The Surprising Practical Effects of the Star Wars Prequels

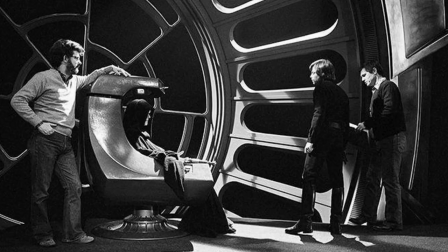[4:39]
The opening duel with Dooku in Episode 3 was on a set, much like the set at the end of Return of the Jedi,
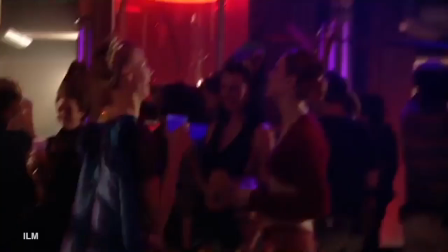[4:44]
as was the club at the start of Episode 2. which was only in existence for less than a day before they finished shooting and had to tear down.
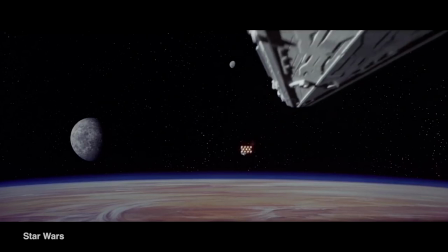[4:50]
I think that a lot of the criticism that these films received stemmed from the art direction, driven from the setting,
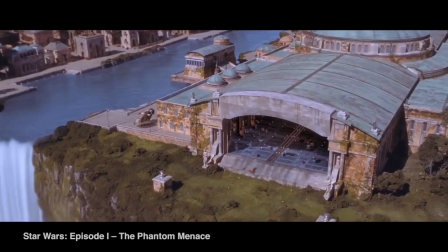[4:56]
to mean that the originals were gritty looking, and it was cool to see the future as not shiny.
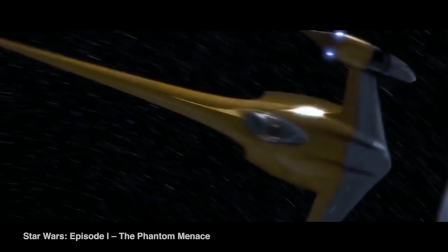[5:01]
So when you saw these shiny, sleek-looking Naboo Starfighters, it was a bit disappointing.
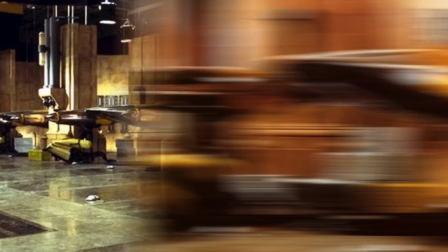[5:06]
And while you can certainly disagree with the art direction, they did actually build full-size Naboo Starfighters, which they used in the hangar scenes on Naboo.
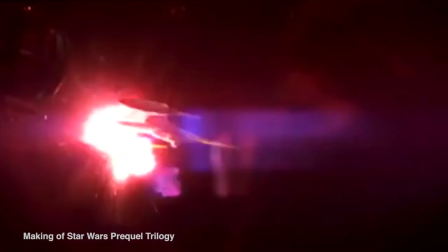[5:14]
Also, all the Naboo starfighters that explode in the space battle above Naboo were real explosions.
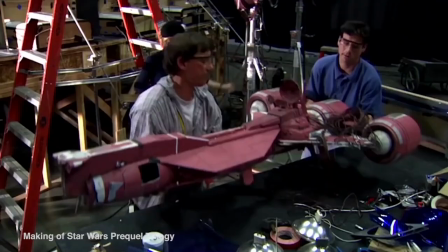[5:19]
They just blew up all the miniatures.
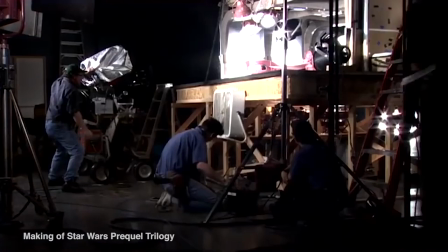[5:20]
Speaking of which, the Jedi cruiser off the top of episode 1 was a real miniature, though it was about 8 feet long, and when it explodes it was a real explosion.
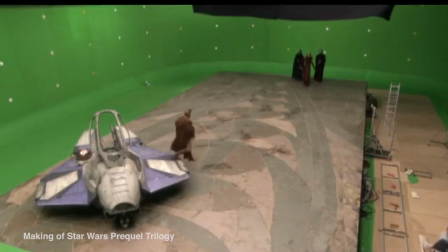[5:29]
I imagine it must be heartbreaking for the dozens of artists that worked on these ships only to see them exploded on camera.
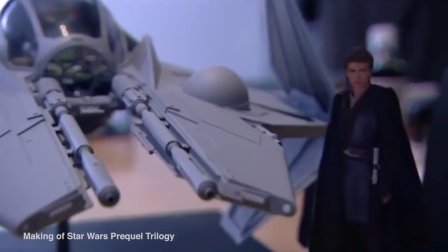[5:36]
Many of the Jedi starfighters in Revenge of the Sith were real. They built scale models as well as miniatures for various scenes. Oh, and just because I saw this and now I can never unsee it,
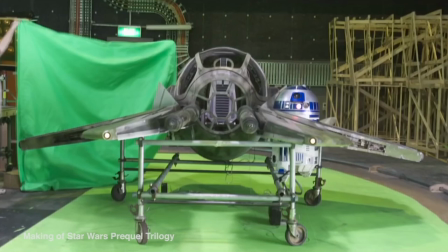[5:45]
but R2-D2 being in a starfighter was a late addition to the model and they didn't have enough time to figure out how to properly fit him into the ship, so while it looks like he fits, his legs would actually hang out of the bottom. Sorry.
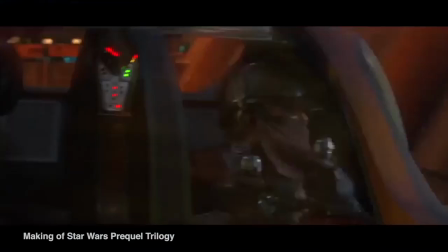[5:58]
They also built scale models for the speeder chase off the top of episode 2, though other than that, that scene is entirely digital, including Anakin and Obi-Wan sometimes.
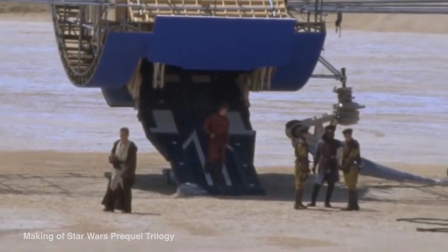[6:06]
The chrome Nubian ship was also a miniature which ILM actually shot on their rooftop using the sky of LA as the background.
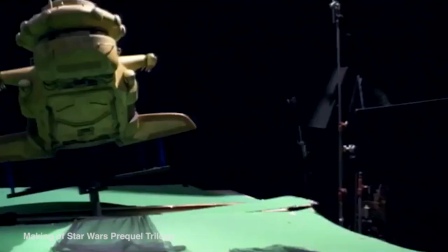[6:13]
Though for the shots of them leaving the ship, it was actually just a ramp and some blue screen in Tunisia.
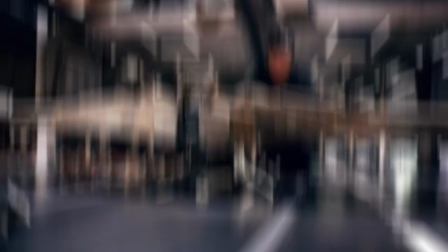[6:18]
Surprisingly, the droid deploying tanks and the hangar they deployed from in episode 1 were real miniatures in many shots.
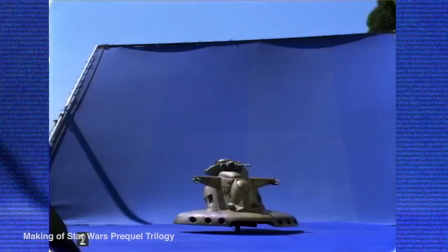[6:24]
And all the shots of them exploding or crashing were actual miniatures being destroyed.
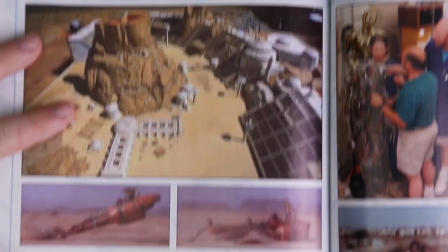[6:28]
Probably one of the most surprising practical effects in the entire franchise was the Sebulba crash in episode 1.
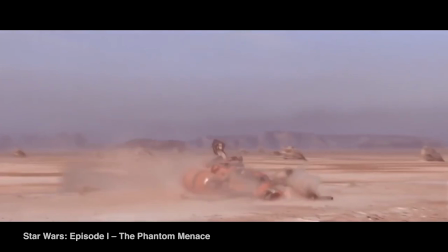[6:34]
That was entirely a mini-crashing and not a digital creation. They catapulted the mini into the scene where it bounced off a small piece of wood and skidded to a stop.
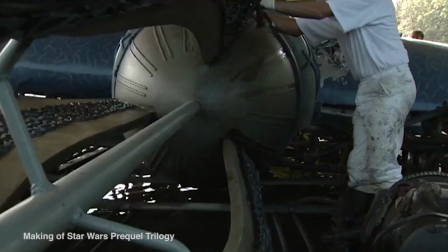[6:43]
Not only that, but the pit droid that gets sucked into the pod racer was also a practical effect.
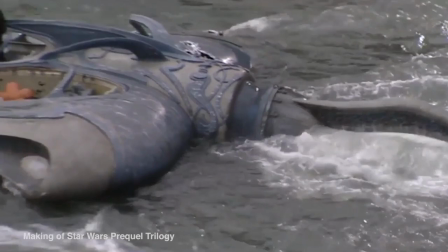[6:47]
The tri-bubble underwater speeder from episode 1 was also real, which is probably why it looks so good when it emerges from the river and feed.
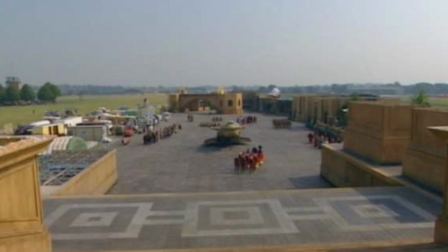[6:54]
Interestingly enough, they would shoot a lot of these miniatures outdoors because the sunlight made them look the most real.
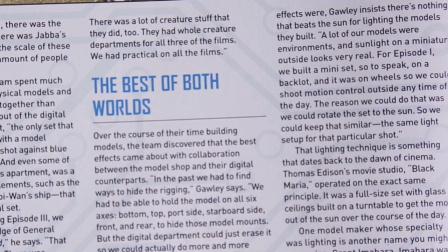[7:00]
So many of these sets were built on wheels so they could move and rotate the sets towards the sun so they could shoot all day with the same looking light.
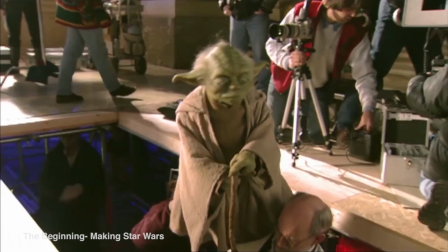[7:07]
The CGI in the Star Wars prequels was primarily used for compositing and for characters, so there's very few puppets in them. The Phantom Menace had a total of two.
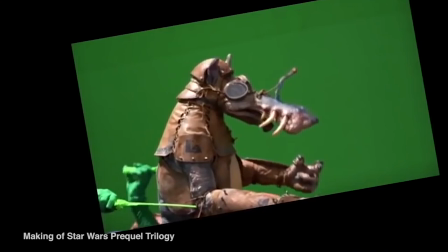[7:15]
Yoda was actually puppeted in this one, even though he does look rather different from the originals, and the podracer Doug Bolt was also a puppet, which is why he looks fantastic.
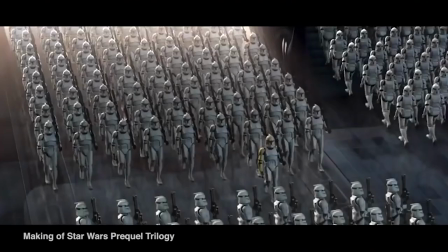[7:24]
You probably know this, but every single clone trooper was a digital creation, which was a bit of a weird choice.
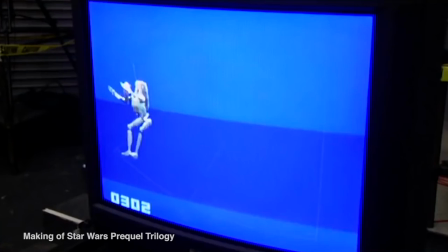[7:30]
It makes sense in those big wide shots when you can see thousands of them, but in those medium shots, when you can see their head and their armor together, it just doesn't look good.
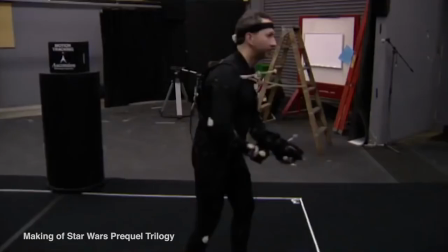[7:39]
So I thought the same thing would be true for the battle droids, but I was wrong.
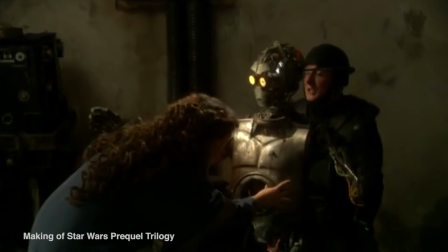[7:43]
Yes, there are a lot of completely digital droids, but many of the battle droids in Episode 1 are real, including the ones that Obi-Wan dices up in the hangar on Naboo.
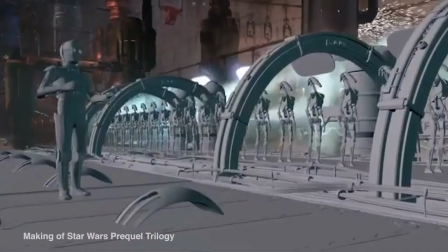[7:51]
C-3PO is puppeted when he's see-through, and is later Anthony Daniels wearing a costume, as from the originals, though he was fully animated in the factory scene from Episode 2.
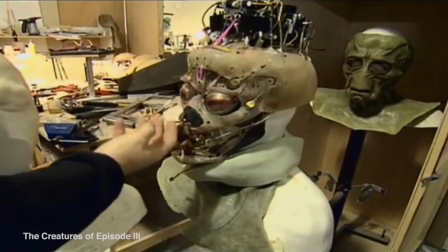[8:00]
Speaking of costumes, they are absolutely amazing in these movies.
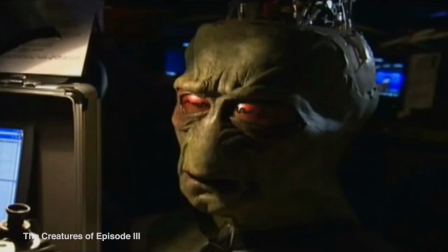[8:04]
Animatronics had really evolved, especially by the time the third film came out, and they were able to do some very impressive and emotive facial expressions and lip movements.
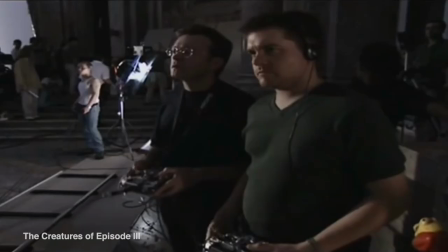[8:11]
The two heads of the Trade Federation wore animatronics which evolved greatly throughout the production.
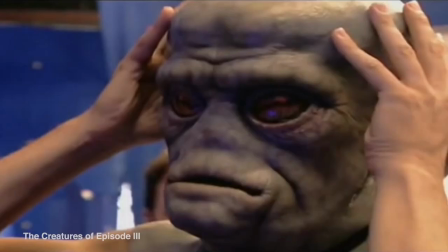[8:15]
At first, their faces were remote controlled by guys off-camera listening to the dialogue through a hidden microphone and trying to match it.
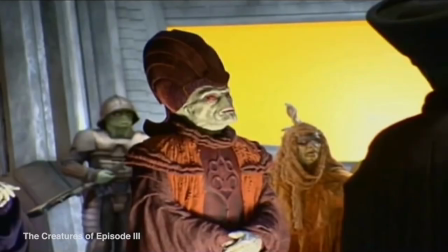[8:21]
And then by the third movie, they were able to computerize the mouth movements and facial expressions which synced up with pre-recorded dialogue.
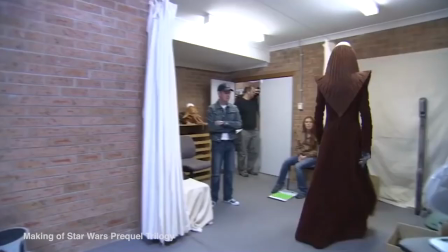[8:27]
Tian Medin, that guy from Utapau, was done entirely in makeup and is my personal favorite looking character from all of the prequels.
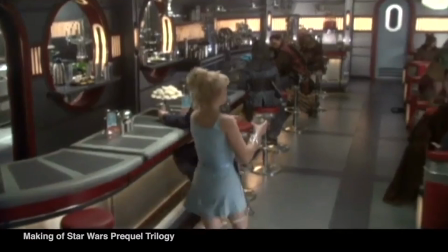[8:34]
The Tusken Raiders were all real, as were a lot of the aliens from the bar and Attack of the Clones and the aliens in Dex's diner, and most, if not all, of the extras were just people in costumes. Ultimately, the criticism of these movies as not being great due to an overaliance on CGI is a misdirected criticism.